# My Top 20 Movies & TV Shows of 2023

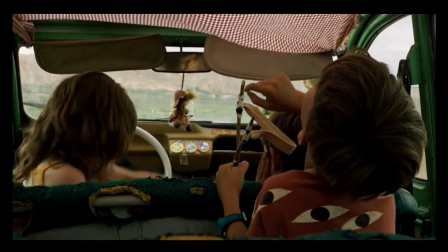(32:22)
From showing the bright spark of youth and innocence of the children playing around,
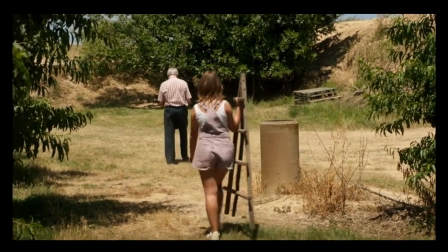(32:26)
the teenage angst of the eldest daughter accepting her responsibilities as an adult and guiding her siblings along,
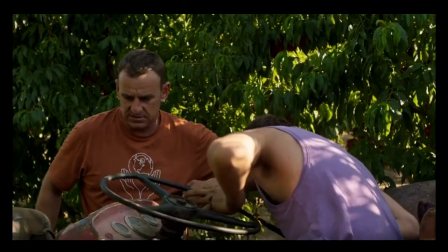(32:33)
the eldest son working with his father to establish order in the family while exploring himself through the local techno raves he attends
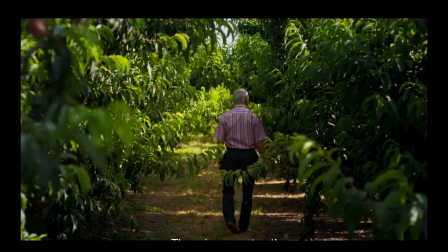(32:40)
off hours. The unspoken wisdom and presence of the grandfather Rogelio is extraordinary.
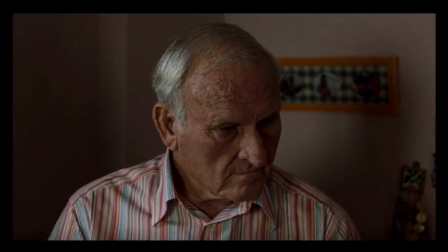(32:47)
He barely speaks in the film, yet his facial expressions and the way he carries himself speak volumes of how he tries to remain calm,
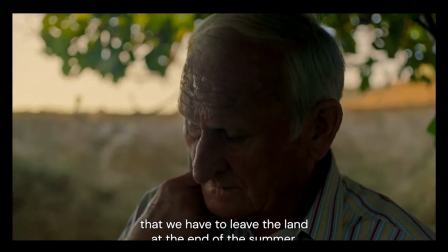(32:55)
while feeling he has failed his children and grandkids by not putting in writing his ownership of the land.
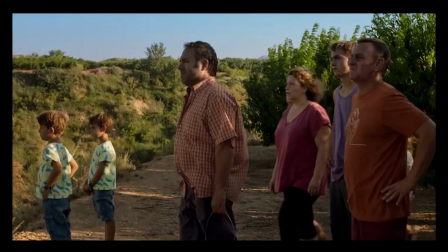(33:01)
El Karaz is filled with just beautifully authentic moments, from grandmothers arguing over who makes the best tomato paste,
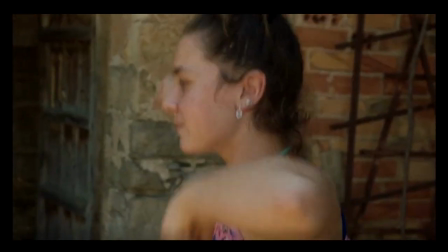(33:08)
the anxious daughter showing her mother the dance routine she's been putting weeks of practice into,
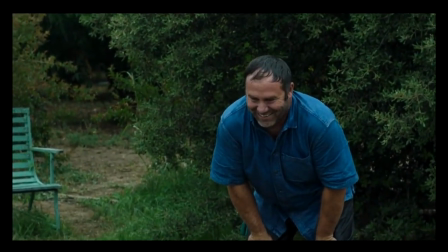(33:13)
to the moment that actually made me bawl my eyes out. The scene where the father, who up to this moment has been a tough, cynical and controlling presence in the family,
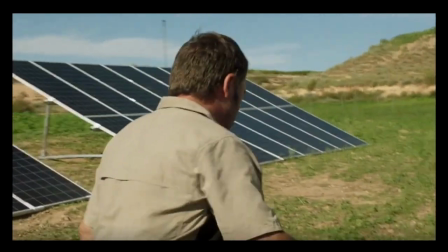(33:22)
finally embraces his responsibility as a father and engages in a playful game of tag with his children.
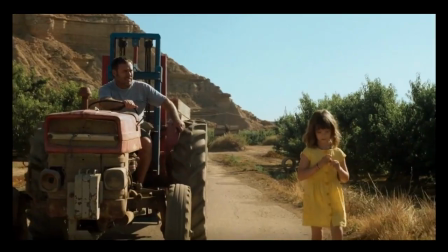(33:28)
Though the inevitable finally happens by the end of the film, it's the journey one goes on in this film that makes it worth it.
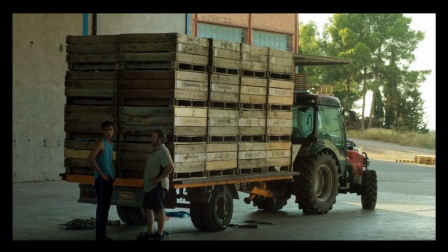(33:34)
El Karaz is a wonderful picture that deserves so much more praise and I cannot recommend a more beautiful film this year.
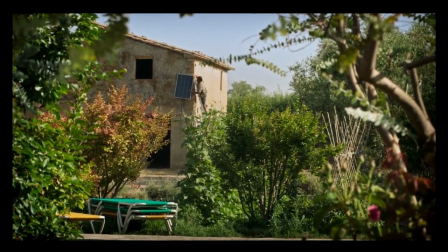(33:41)
Even my number one pick doesn't quite measure up to the emotional power of El Karaz. It's an outstanding film. But it unfortunately got beaten. It was going to be my number one but I did see something that encapsulates once again why I love cinema, why I love going to the movies and why I think it is one of the strongest artistic mediums. Number 1. Four things. Yeah.
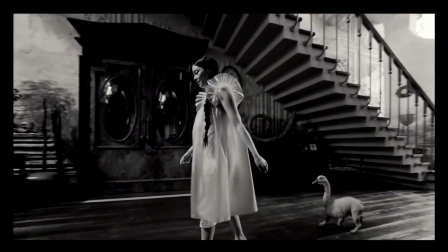(34:09)
Now, I knew immediately once the credits started rolling that this was the one.
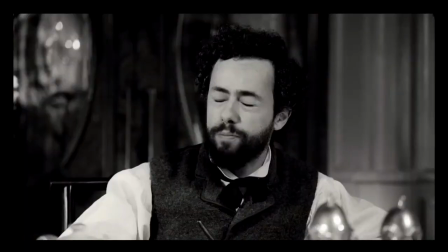(34:13)
While I admit I was more emotionally tested by other films, I cannot think of a film that equally earns its place as the golden winner of 2023.
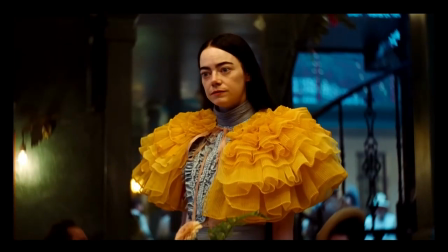(34:21)
This is a film that just absolutely nails every department of filmmaking, from the acting, the phenomenal screenplay,
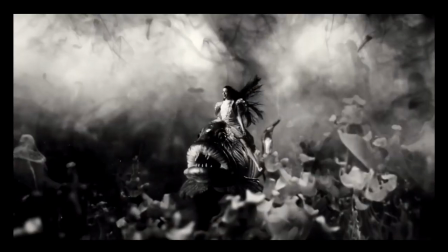(34:29)
the look of the film, Hell, the title cards separating the chapters of the film are gorgeous to look at.
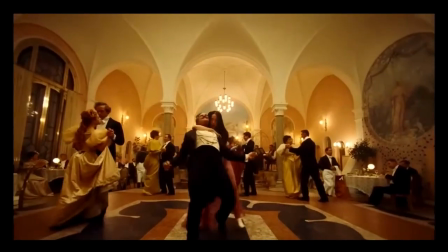(34:34)
This is a film that has so much character and despite how insane it gets, it owns every moment on screen and just has so much fun with it.
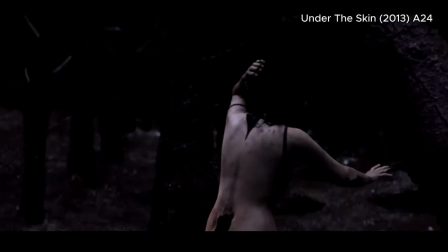(34:42)
It's one of those films like Whiplash or Inside Llewyn Davis or Under the Skin that I was just left buzzing afterwards when I came out of the cinema.
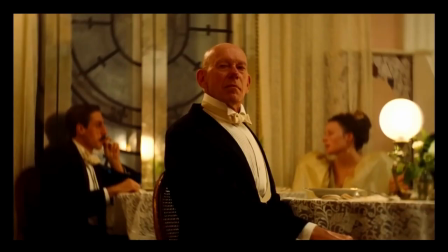(34:51)
So I'm not going to find really any problem with it. Well, okay, I might have one little quibble with poor things.
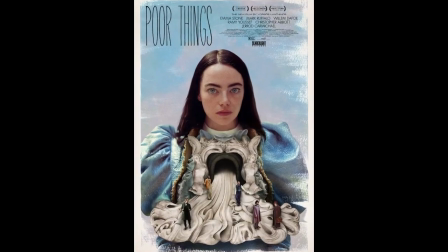(34:58)
The subplot involving the husband was a little rushed and unnecessary,
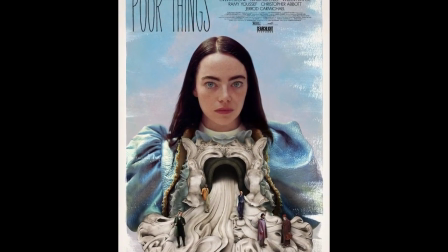(35:03)
but it only lasts like 10 minutes and wasn't really a huge stain on the overall enjoyment.
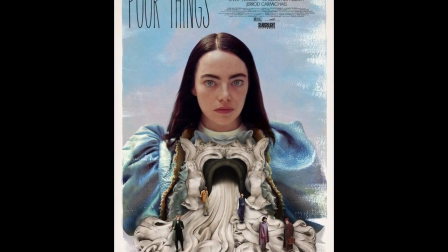(35:08)
It's just a slight quibble that maybe I would have removed in my perfect version of the film,
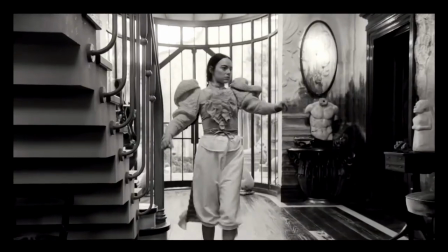(35:13)
but apart from that, I just cannot think of any problems here at all.
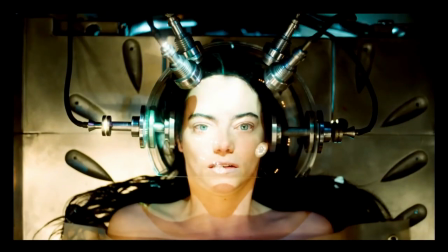(35:18)
This is a film where everyone who worked on this film should be just fucking proud of themselves. This is a classic in the making.
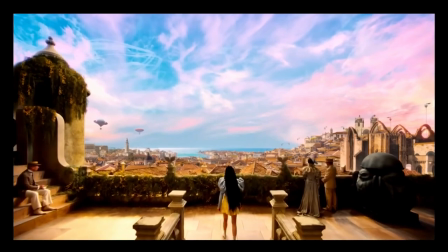(35:25)
The screenplay is phenomenal that tells a fantastically witty tale that explores so many ideas without feeling like it's getting bogged down in the politics. The cinematography is fun and creative and beautiful to look at, and it holds one of the best uses of fisheye lens I've ever seen in a film. It just adds so much charm and character to the proceedings of the film.